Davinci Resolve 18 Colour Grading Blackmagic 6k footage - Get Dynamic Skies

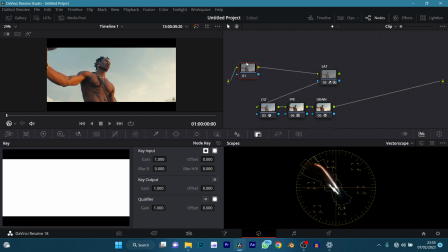(4:07)
So if you wanted to do this from beginning to end, you can do that, but I just like doing mine end to beginning. So we've got to call this node
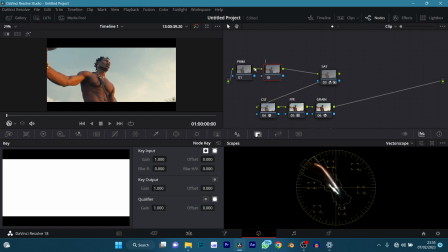(4:22)
primaries, yeah. And then I'm going to add another node, which I'm going to call curves, and then we'll add another node later.
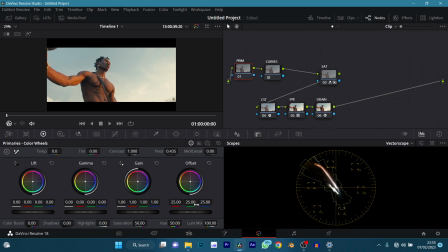(4:29)
So let's just play around with these two guys. Like I said, my grading style is not really very technical. I just grade it by eye, and if it looks good, sorry, I bumped into the mic again. And if it looks good, it works for me. All right, let's go to our waveform.
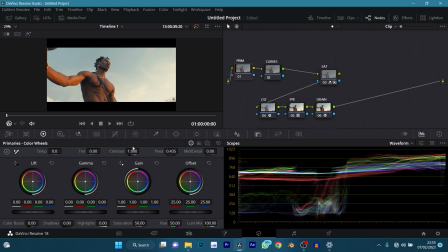(4:45)
I think my shadows are a bit too high, so I'm just going to add more contrast, take my lifts down, take my midtones up, which is my gain, take it up, take my lift down again, up again, just play around. We'll take my offset up just a bit, take my gain just a bit,
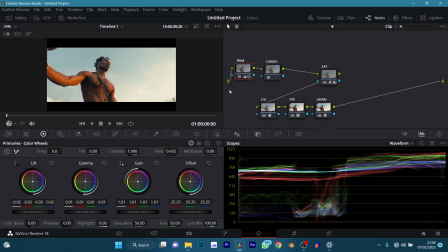(5:04)
and see before, after, you know, just giving it a bit more contrast. And let's add more, accentuate it with the curves. And I'm going to click on this link here because I want to add a default anchor, so I don't have to add all these dots manually to all the channels.
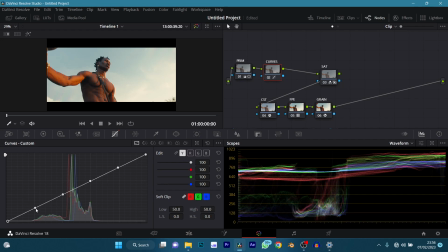(5:19)
I don't like doing that. And then I'll turn it off. So here I'm just going to do a little S curves, just a little S curve. I don't really think so, because I can see my skies are blown out and we need dynamic range in our shots. You know, we need a dynamic look, so we need to bring our skies back.
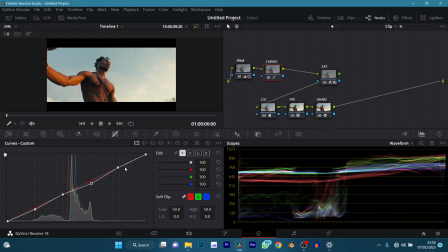(5:36)
I'm just going to drop it down, you know, just retain a bit of information there, just right there is fine for me. So I'm fine with that in my curves. Now maybe add a bit of blue to my shadows, just a touch of blue, just small right there.
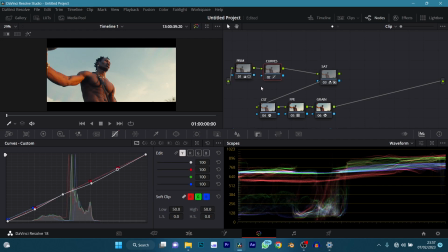(5:53)
I'm fine right there. And let's see, maybe just add some to my shadows, you know, just a touch. And this is before and after, and you know, just bringing more life to it, adding more contrast to it.
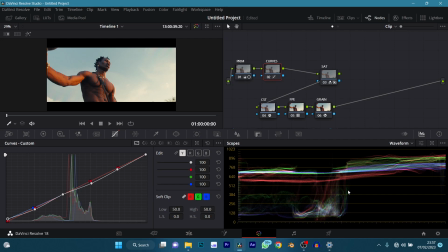(6:11)
So guys, I have to check if this recording again, because the first time I made the video there was no audio, so I have to check if there's audio this time. Hello. Okay, we're getting audio. All right, let's continue. So back to our primaries, let's see what can we do. I think I'm good there right now. Then I'm going to add another node, which I'm going to call hue pop.
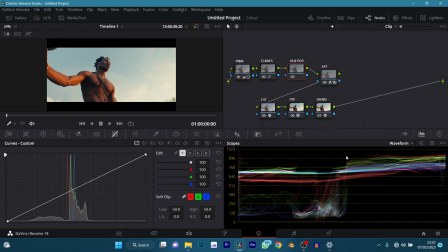(6:31)
You can call it anything you want, you can call it blues, I don't know, but I just like calling my hue pop because it brings out the color, it makes the color pop. Yeah, so I'm going to go to my qualifier, qualify my skies, shift H to view my
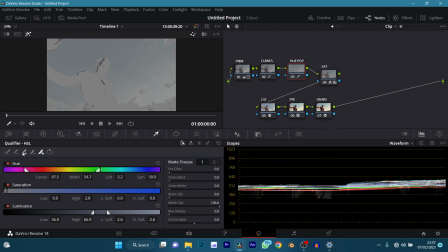(6:46)
my selection, and then I'm going to add more parts of the skies. I think that's good. And then I'm going to here to my sliders to play around until I get a perfect key right here in my saturation slider. I think that's good there.
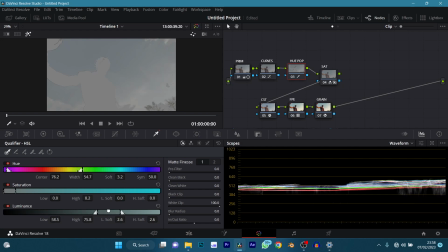(7:06)
Then let's go to my luminance and play around until you get your skies good. So right here is just about good for me. Add a bit of blur so that you know how to have hard edges. The blur, that's cool for me. So now I've got my selection for my skies.
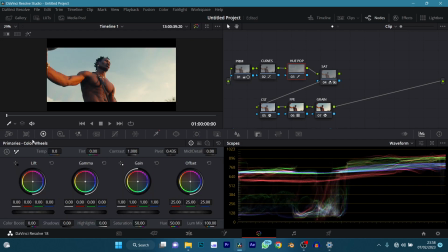(7:24)
I'm going back to my primary color wheels, and like I said before in my other color grading tutorials, you can go to your colors, turn on printer lights.
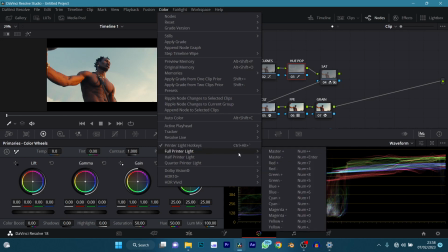(7:33)
If you want to know the keys to use, just go to your footprinter light here and you see all the keys that represent whatever. So for now, I'm just going with my red, green and blue number pad keys. So this is for your number pad. If you want to add more red, number pad 7. If you want to take out more red, number pad 4.
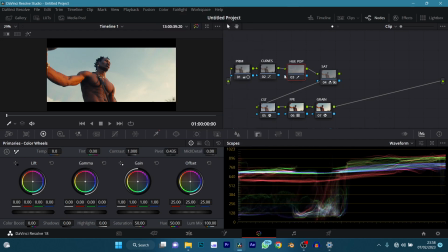(7:50)
So yeah. Now for this, I'm going to add more blues and take out some red. Now let me show you why I don't like doing this too much, because if I add more blues, look at this. It starts going to green, and you can use this as a stylized look,
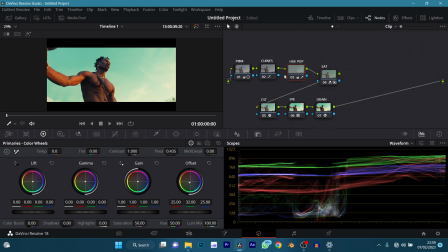(8:08)
but I don't really like it, and to me it looks unnatural because the skies don't really look that green, although it might look cool, but it looks unnatural.